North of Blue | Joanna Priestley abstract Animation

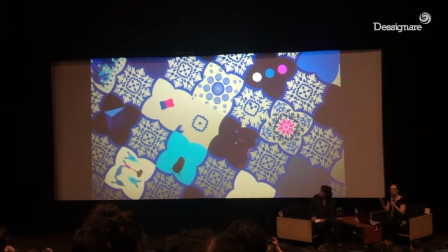745s
And I think it makes him a little more excited about seeing the possibilities and the variety of emotive. Y creo que también los emociona en el sentido de que buscan ver las diferentes posibilidades que hay dentro de la rendición de estos elementos.
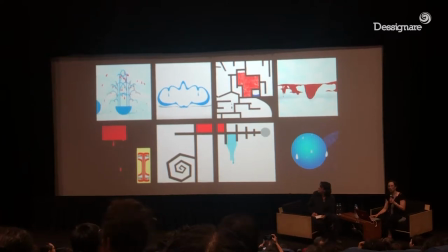761s
I also decided to use drips as a repetitive element.
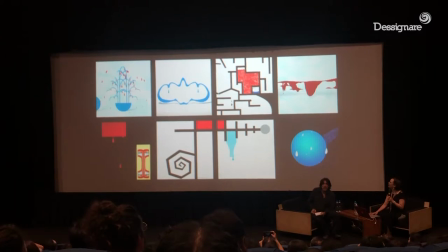766s
También decidí utilizar estos boteos como un elemento repetitivo.
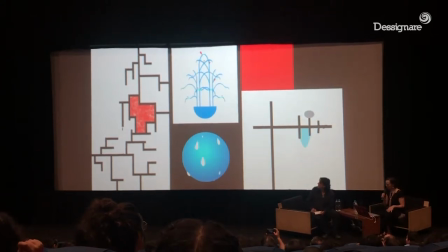773s
It started when I made a shape that resembled a bottle, so I added drips coming from that.
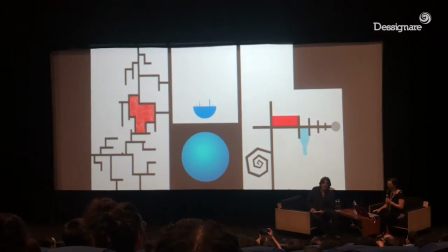And I had just had one of my films shown in a festival called Sweaty Eyeballs Animation Festival.
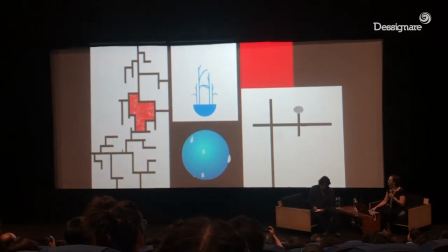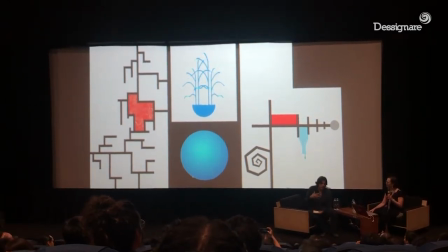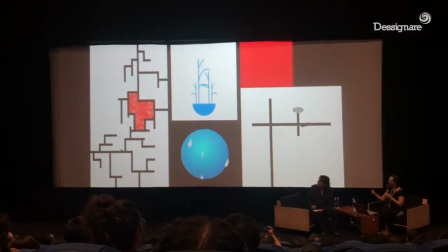801s
So I made a drip-covered blue ball.
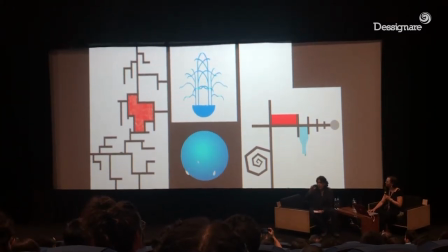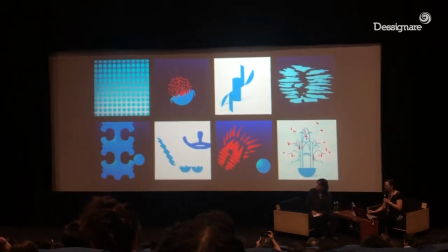811s
But the most important repetitive compositional element in the film are the three blue balls.
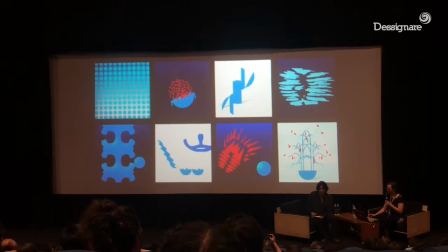It was super fun, and eventually I created 30 different ways to move three blue balls.
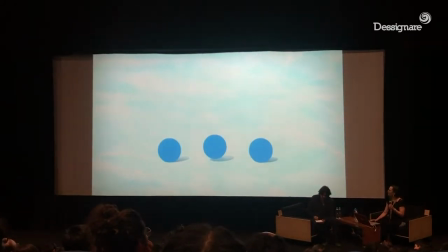Initially, the title for the film was Blue Balls.
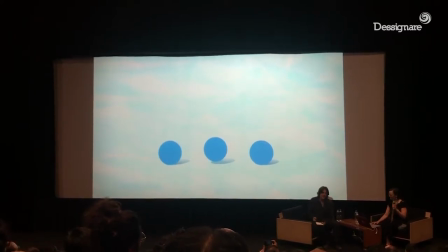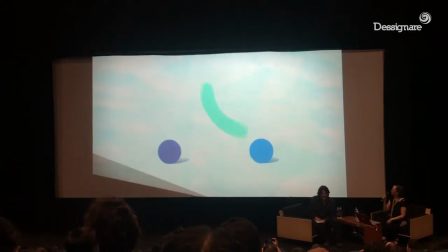849s
Here's one of my favorite sequences. So the first two sort of break up the same, but the third one is a totally different movie.
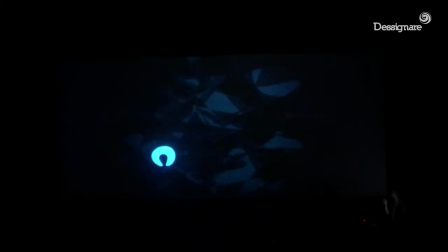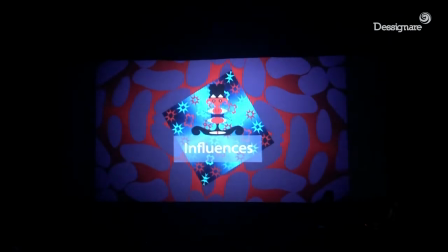867s
And you know, that's using that famous Disney principle of you show the audience one bear,
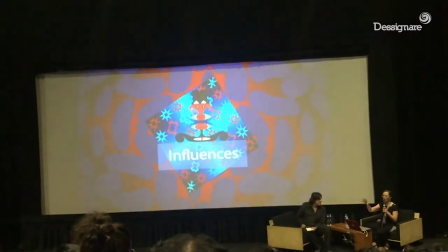874s
one big bear, you show the audience a second big bear, and then you have a tiny little bear that comes in.
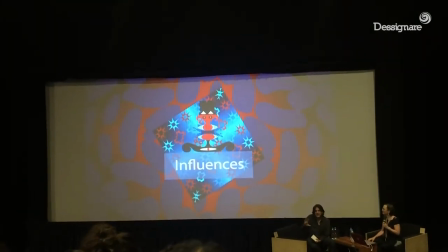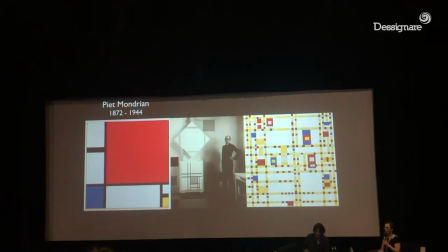889s
So now, influences on the film. The one I'm sure you all recognize was Piet Mondrian,
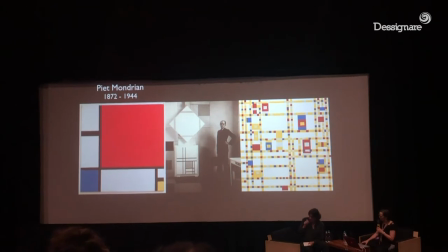899s
on the left is his composition two in red, blue, and yellow.
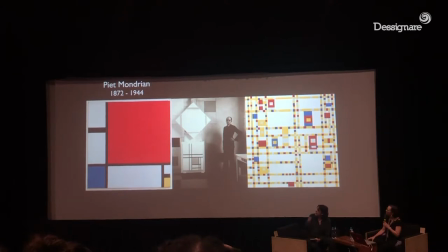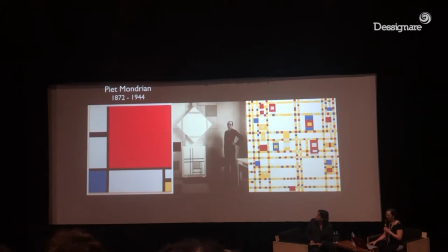911s
And that's from 1930. And on the right is Broadway Boogie Woogie from 1943. And in the center, Mondrian in his studio.
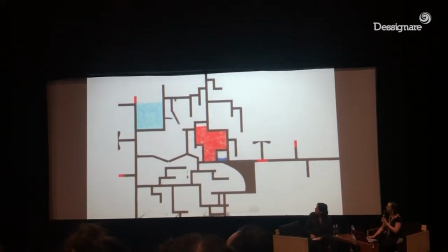928s
And it's easy to see the influence that he had on his film.
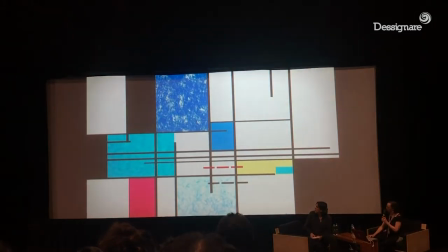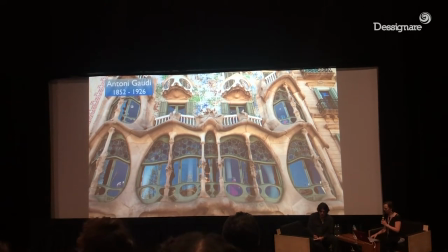941s
And a trip to Barcelona, Spain to see the architecture of Anthony Gaudi was also a tremendous influence.
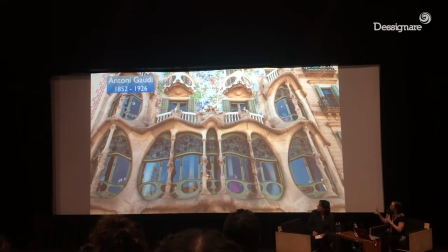955s
Especially the fluid stone facade of Casabaccio, which inspired
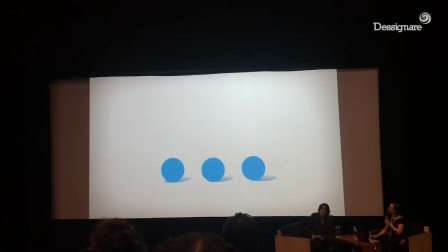968s
two short scenes in Northern
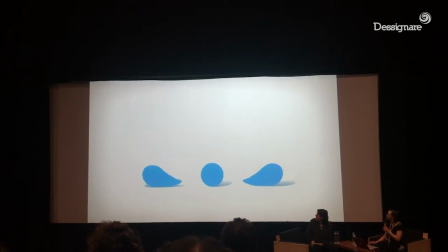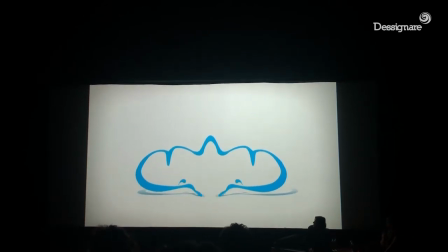One